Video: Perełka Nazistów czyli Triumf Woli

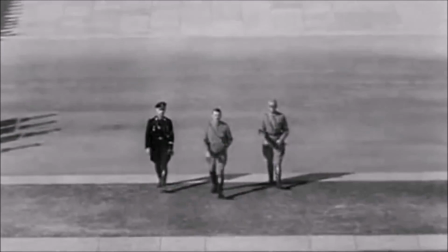[4:05]
Ona właśnie stworzyła tak zwany masterpiece z czegoś,
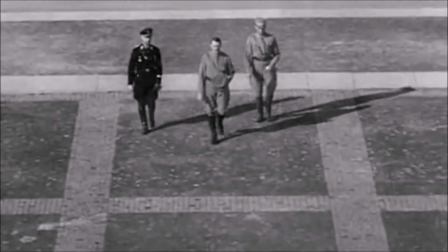[4:11]
co samo z siebie jest po prostu gloryfikacją
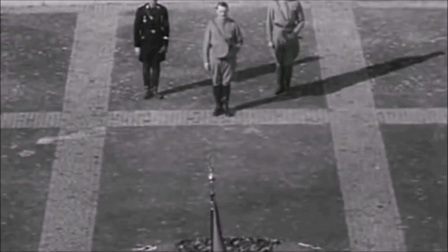[4:16]
i pewną promocją takiego systemu oczywiście zbrodniczego.
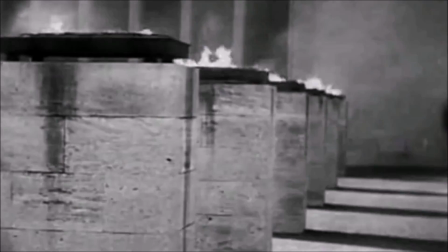[4:22]
Jak to właśnie osiągnięto? Jak to osiągnięto, że ta postać tego Janusza z wąsem z Niemiec stała się tak popularna po roku 1935? Bo jak wiemy, nie zawsze było dobrze. Od samego początku Janusz z wąsem nie miał dobrze i miał dość pod górkę. I po pierwszych latach jego rządów nie wydawało się, że coś się zmieniło, a w niektórych aspektach nawet się pogorszyło.
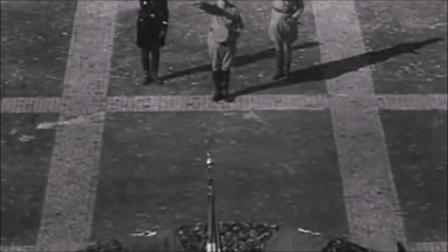[4:47]
Ale poprzez właśnie taki film, poprzez mobilizację ludzi,
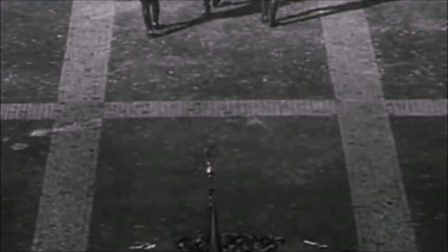[4:50]
poprzez różne schematy i tematy poruszane w tym filmie, Udało się zmobilizować pewną widownię.
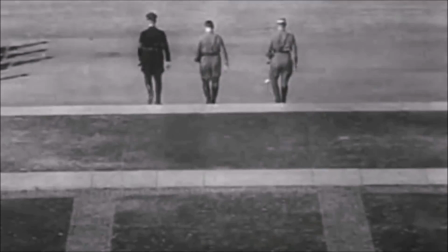[4:59]
Ludzi, którzy wcześniej nie byli zadowoleni z tego, ale zobaczyli, że ten koleś,
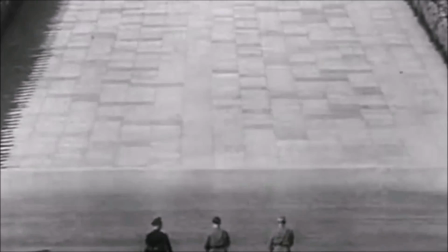[5:04]
ta postać ma coś do powiedzenia, on ma jakiś pomysł na ten kraj. Nie skupiałem się na samych właśnie tematach, czyli wiadomo, religii, całej jakby antologii politycznej, chciałem się nieco bardziej skupić na tych wizualach, na tym, na czym ten film rzeczywiście zarobił, ale zarobił właśnie te serca tych, serca, rzeszy, ludzi, którzy poszli za tą postacią, no a później upadły mocno. Pierwszą rzeczą jest oczywiście tak zwana fotografia aero,
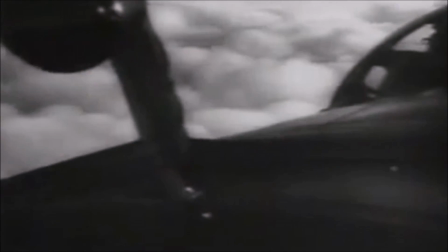[5:36]
czyli z samolotu, coś co jeszcze w latach 30. i 20. to było nowością.
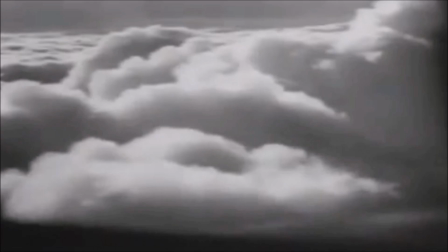[5:42]
Ciężko było uzyskać statyczny, dobrze ustabilizowany obraz z powietrza, bo wiadomo kamery wtedy były dość spore, pokaźne,
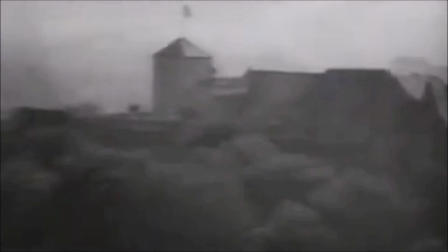[5:51]
ale też to jak rejestrowały obraz często nie pozwalało na to,
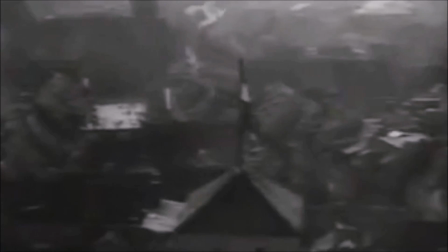[5:55]
że można było właśnie sfotografować to co jest tam. u góry,
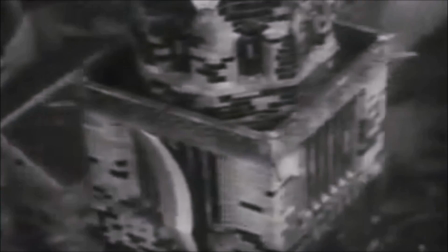[6:00]
to co jest właśnie tam w chmurach. Ale tutaj się udało. Wsadzono po prostu kamery do samolotu, do kokpitu.
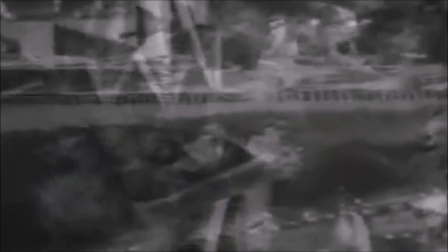[6:06]
Przedecono jedne z naprawdę dobrych cen ukazujących pewną finezję.
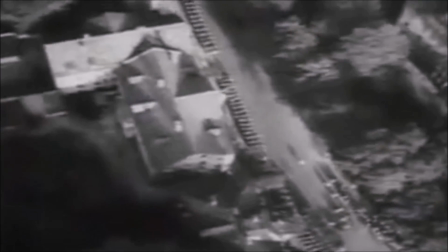[6:12]
Coś, co ciężko to nazwać teraz, ale to jest pewien rodzaj właśnie wstrzeżenia takiej dziwnej mitologii,
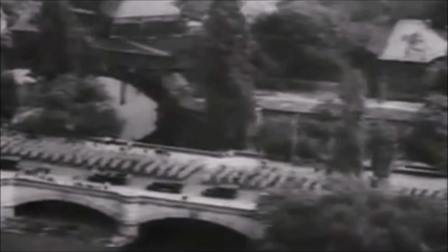[6:20]
że ta postać, która właśnie niedługo wyląduje, ona właśnie pochodzi gdzieś tam z chmur, że poprzez właśnie ukazanie tego świata niemnego,
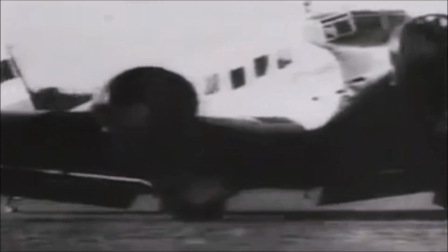[6:29]
świata, który jest dla większości osób po prostu nieosiągalny,
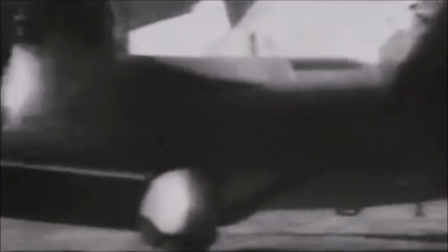[6:34]
tworzymy właśnie taki mit postaci, która z tych chmur właśnie przychodzi, przylatuje właśnie z tej góry jako takie dziecko.
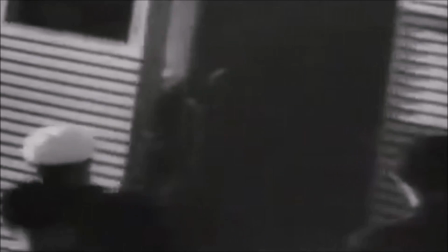[6:43]
Młody Bożek, który ma zmienić w ogóle wszystkie okoliczności,
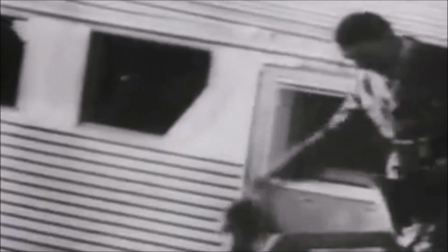[6:49]
zmienić życie ludzkie w tym kraju. Potem wchodzi oczywiście mobilność kamery, ruchy kamery, które wtedy jeszcze nie były tak zauważalne, ze względu oczywiście znowu na gabaryty kamery, ciężko było ustabilizować w ogóle obraz, żeby uzyskać,
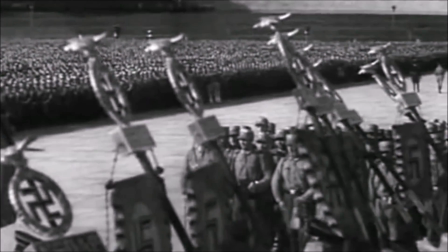[7:08]
mówię, obraz, który był czysty i zrozumiały.
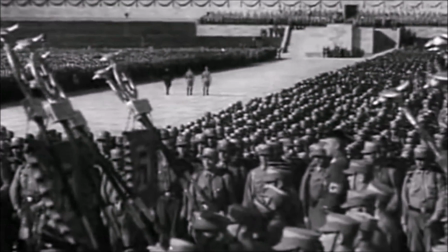[7:13]
Dlatego kamera często nie była w ogóle mobilna, była osobę tam w jednym miejscu i zazwyczaj ruchy,
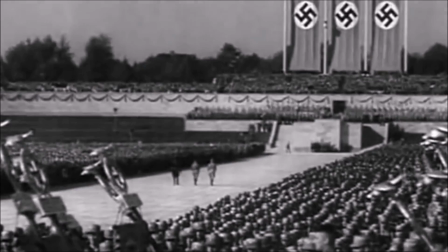[7:20]
które tam pochodziły z kamery to były właśnie ciężko zauważalne ruchy, które zazwyczaj były nawet nie ruchami własnej kamery,
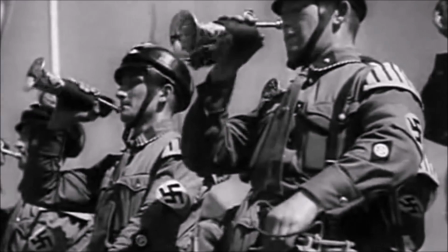[7:27]
ale ruchami po prostu tak zwanego stage'u, czyli to co jest pokazywane na filmie,
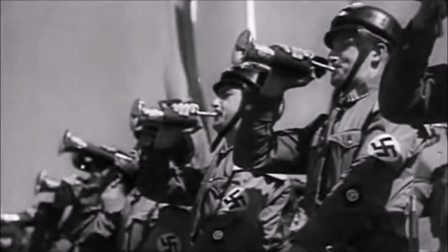[7:32]
zazwyczaj to było ruchome i właśnie sposobem tworzono tak zwany efekt mobilności kamery.
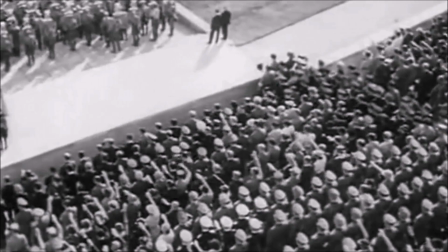[7:38]
Ale tutaj kamera rzeczywiście stała się mobilna, stała się niczym taki właśnie ludzki obserwator,
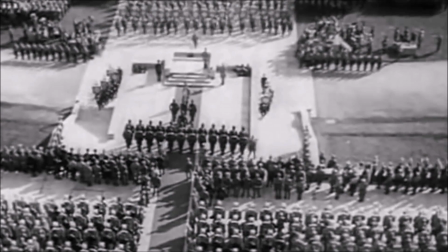[7:45]
który chodzi sobie wokół tego całego kongresu, stara się zobaczyć co, gdzie i jak wygląda.
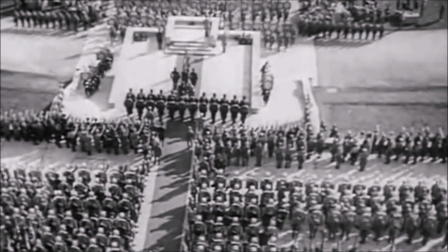[7:52]
Dzisiaj oczywiście to się może wydawać, że no nic nowego, no bo ruch kamery, raz mamy taki ruch kamery,
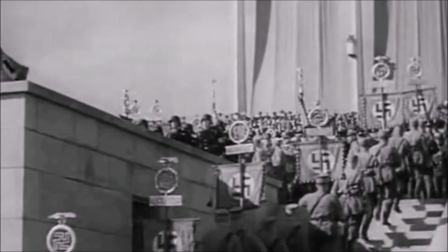[7:57]
że mamy nawet rozstrzęsioną kamerę specjalną nałożoną na już sam obraz statyczny. Ale kiedyś ruch kamery był czymś nowym, bo jak mówię, kamera właśnie wtedy była takim obiektem statycznym. Jego nie można było dotykać, tego się po prostu włączało i rzadko się nawet nim ruszało. Tylko ona musiała stać, a wszystko dookoła musiało się ruszać. Kolejną rzeczą jest oczywiście muzyka i to jak ona wkomponowuje się w różne kadry filmu. Przykładowo tutaj dając sam przejazd Janusza z Wąsem przez ulicę Norymbergi i to jaka muzyka jest skomponowana,
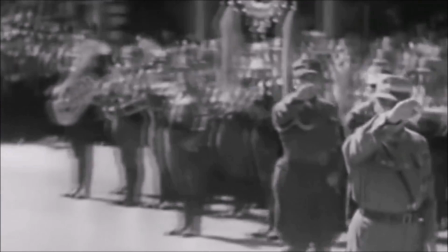[8:35]
to tworzy taką pewną magiczną atmosferę,
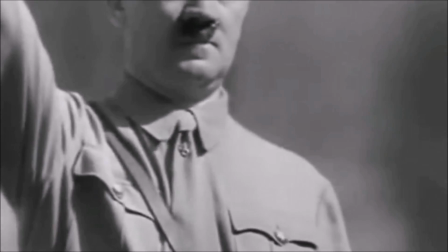[8:38]
atmosferę, którą ciężko jest podrobić i ciężko jest zawodować nawet w dzisiejszym filmie.
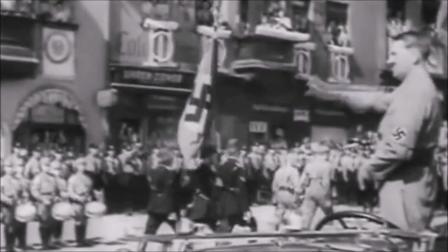[8:44]
Coś, co jest bardzo podniosłe,
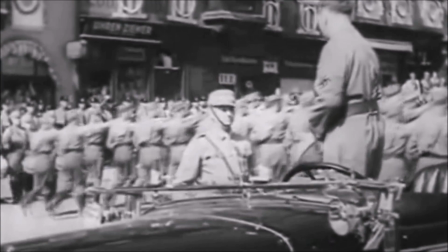[8:48]
ale też w pewnym stopniu mistyczne i tworzące pewien taki efekt postaci,
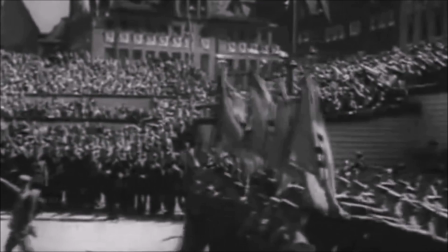[8:55]
od której ciężko jest coś się spodziewać, ale jest taka właśnie nadzieja,
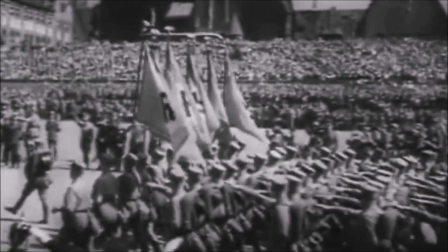[9:00]
że coś się może zmienić, że ta postać do czegoś dąży.
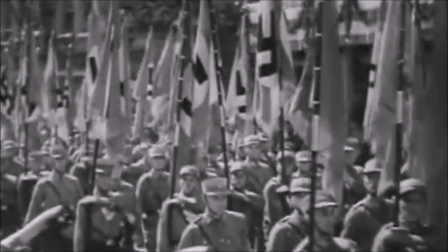[9:06]
Ta muzyka właśnie to tworzyła Poza tym mamy coś,
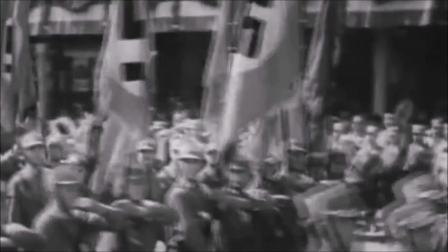[9:11]
co stało się nieco bardziej popularne dopiero w latach 50 Czyli dalekie skupienie
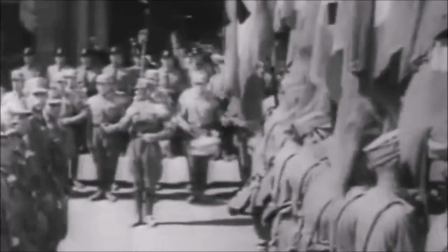[9:16]
Ukazanie czegoś z daleka w mocnym i ostrym obrazie Poprzez to tworząc załamanie pewnej perspektywy Zdrożenie uczucia odległości od pewnego obiektu
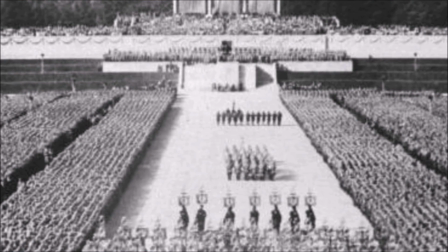[9:30]
To oczywiście było czymś naprawdę nowym W latach 30. mało reżyserów starało
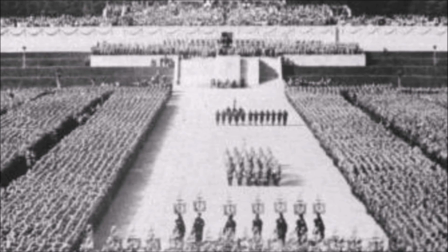[9:38]
się używać longfocusu, ze względu głównie na problemy techniczne.
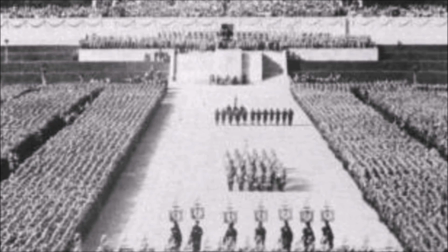[9:43]
Kamery dalej nie były wystarczająco zaawansowane, żeby móc przez długi okres czasu utrzymywać longfocus. I to jak uzyskano właśnie dalekie skupienie, ciężko było ten obiektyw tak ustawić, żebyśmy osiągnęli naprawdę ostry jak brzytwa obraz. właśnie z tą perspektywą, tym poczuciem odległości od pewnego obiektu i o ile te aspekty filmu, które właśnie wymieniłem dzisiaj mogą się wydawać nieinteresujące, ale także nic nie wnoszące, w tamtym okresie było to coś, co powalało i moim zdaniem powala do dzisiaj,
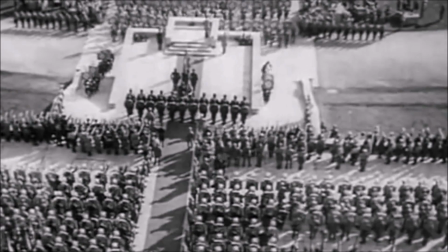[10:22]
Bo to jaki efekt uzyskano poprzez ten film i jak zmobilizowano różne części społeczeństwa,
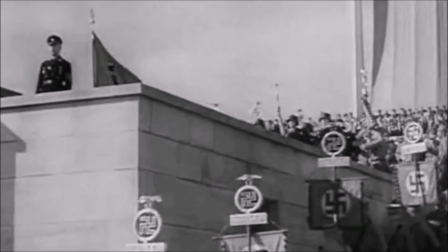[10:30]
to jest naprawdę rzadko spotykane w jakimkolwiek innym kraju, w jakimkolwiek innym okresie historycznym.
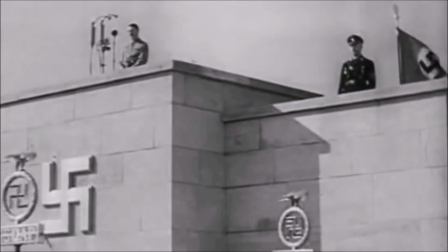[10:38]
I nawet do dzisiaj wiele osób analizuje ten film pod kątem właśnie tego, jak on wpłynął na historię, ale także właśnie ten aspekt artystyczny, który do dziś jest jednak czymś, co ciężko jest podrobić, bo wytworzenie takiej atmosfery bez kopiowania różnych schematów i kopiowania różnych technik jest dzisiaj bardzo trudne. trudne. I jak założycie sobie jakiejkolwiek szkole filmowej, ten film oczywiście poza innymi jest taką podwaliną nowoczesnego kina.